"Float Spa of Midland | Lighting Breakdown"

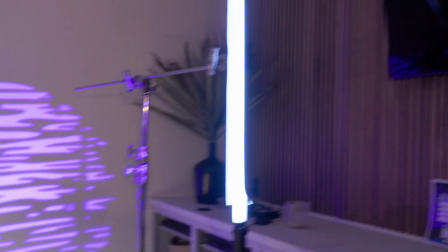(4:02)
And if we pan over here, you can see this design that we're shooting on the wall,
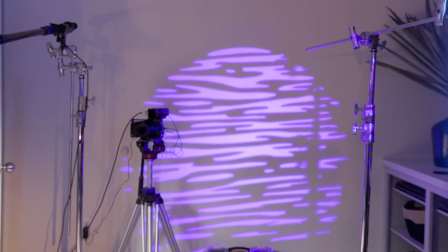(4:08)
and that's actually getting reflected in the mirror back here behind our talent to be.
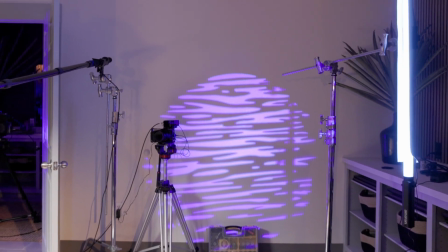(4:16)
And so 600C is set at 0.1%.
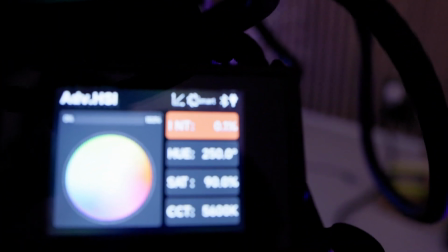(4:21)
So that is, yep, right there, 0.1%.
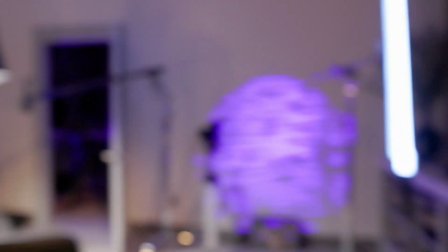(4:27)
So that's, we got it as low as we could just so we could see the saturation in the wall.
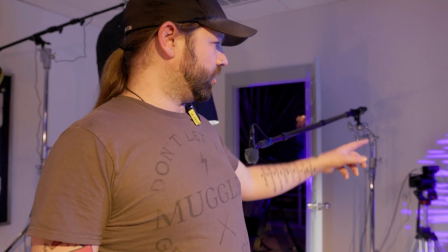(4:33)
And we opted for this gobo because it just looks like water.
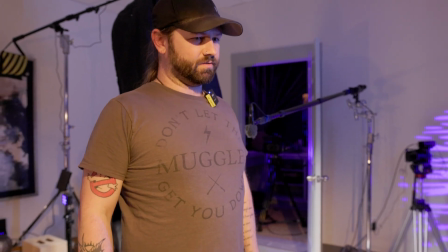(4:36)
And told Jacob that he might have to turn it gold and him
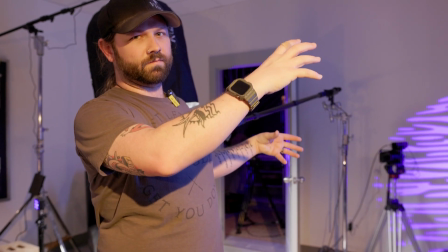(4:42)
slowly tilt it up while I sing African songs and we hold up baby lions.
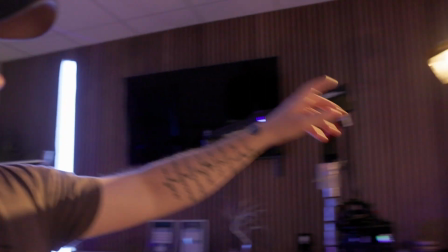(4:48)
Then behind that, for our backlight slash hair light, we've got an Aperture 60C, 60X, not C,
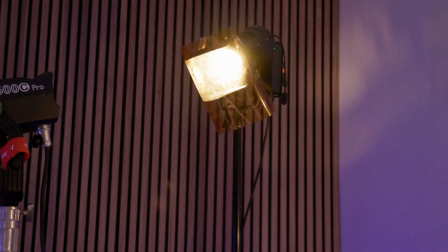(5:01)
I wish they made a 60C in the apertures. It's a 60X turned all the way tungsten with a full CTO on it.
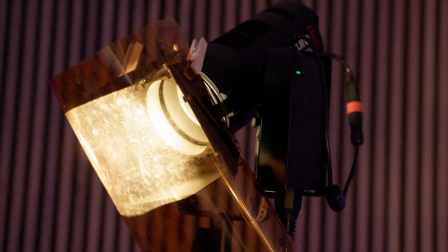(5:09)
So that knocked it down to like 2030, I think.
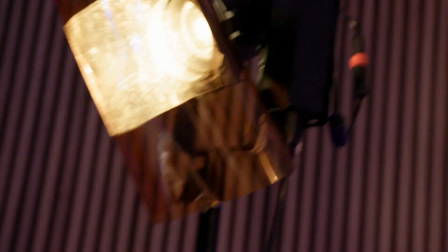(5:14)
Got us pretty close to these practicals. Close enough.
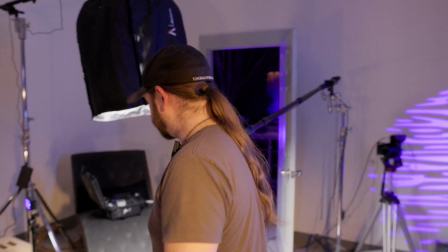(5:20)
And so that, I think, does it for this room. Let's go see the other room real quick.
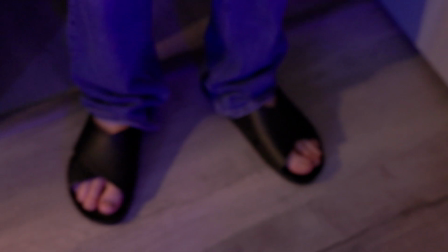(5:28)
Oh, don't forget my sandals. These are my spa sandals. I love them.
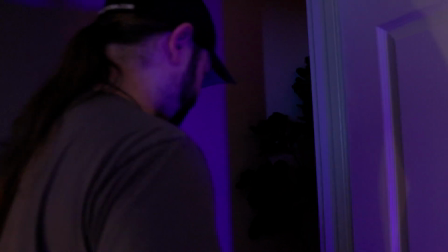(5:34)
I love them. Not too bad, not too bad. So then, say hi, Nicole. We're doing a walkthrough on our lighting here.
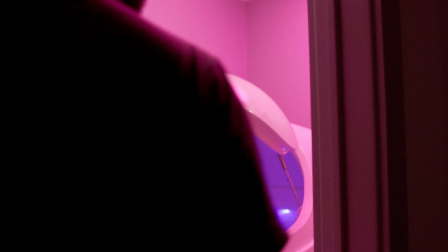(5:44)
Okay. So this is the float room.
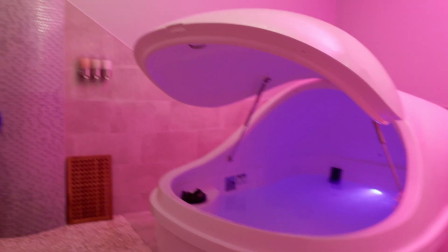(5:50)
And in here, we're lighting with 2 lights.
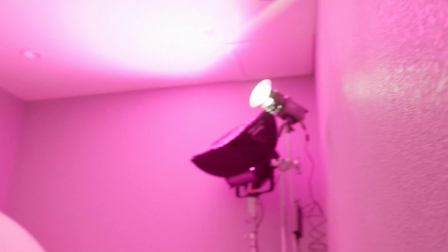(5:53)
We've got our Aperture Nova P300C, and that is set to full magenta.
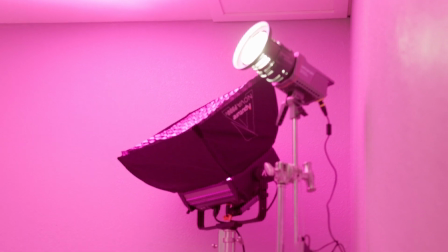(6:01)
I think that's full output. Just give us some cool color contrast in here.
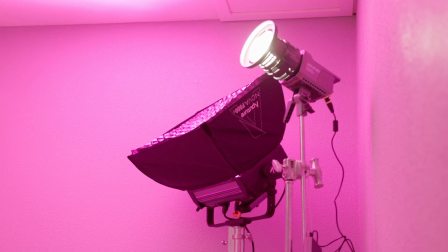(6:07)
And then on this side of it, we've got the Amaran 200X.
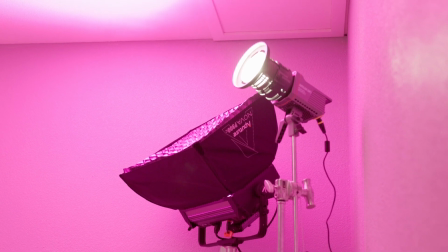(6:12)
We've got another one set at full tungsten with the original Aperture Fresnel,
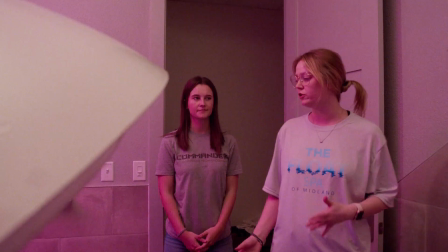(6:18)
and that's kind of just bouncing off into this corner, kind of helping neutralize the colors just a little bit so we're not so
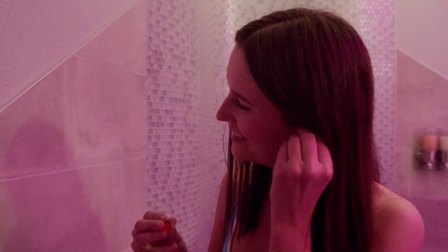(6:26)
crazy on our pink color in here. And then inside the float pod, it's whatever light's built in it.
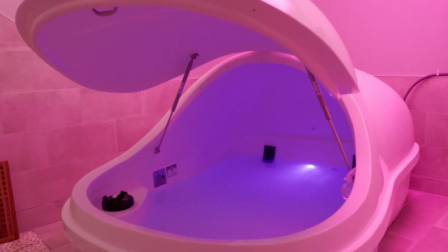(6:35)
So the Aperture float pod light. So coming out on like Saturday.
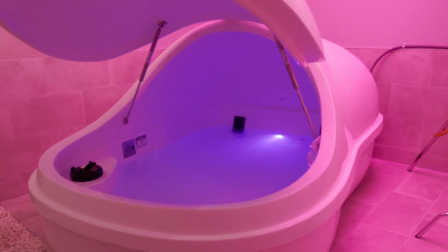(6:41)
Yeah, the Aperture float pod light comes out on Saturday.
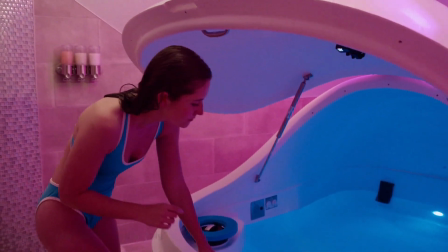(6:45)
So, but it is 9:20 p.m. We are just now finished setting up. I told Jacob it wasn't going to take us from 5 to 9, and it took us from 5:30 to 9:30. So here we are. We're about ready to hit the Airbnb and call it a night. Get ready for a big day tomorrow. So can't wait to share the project with you guys.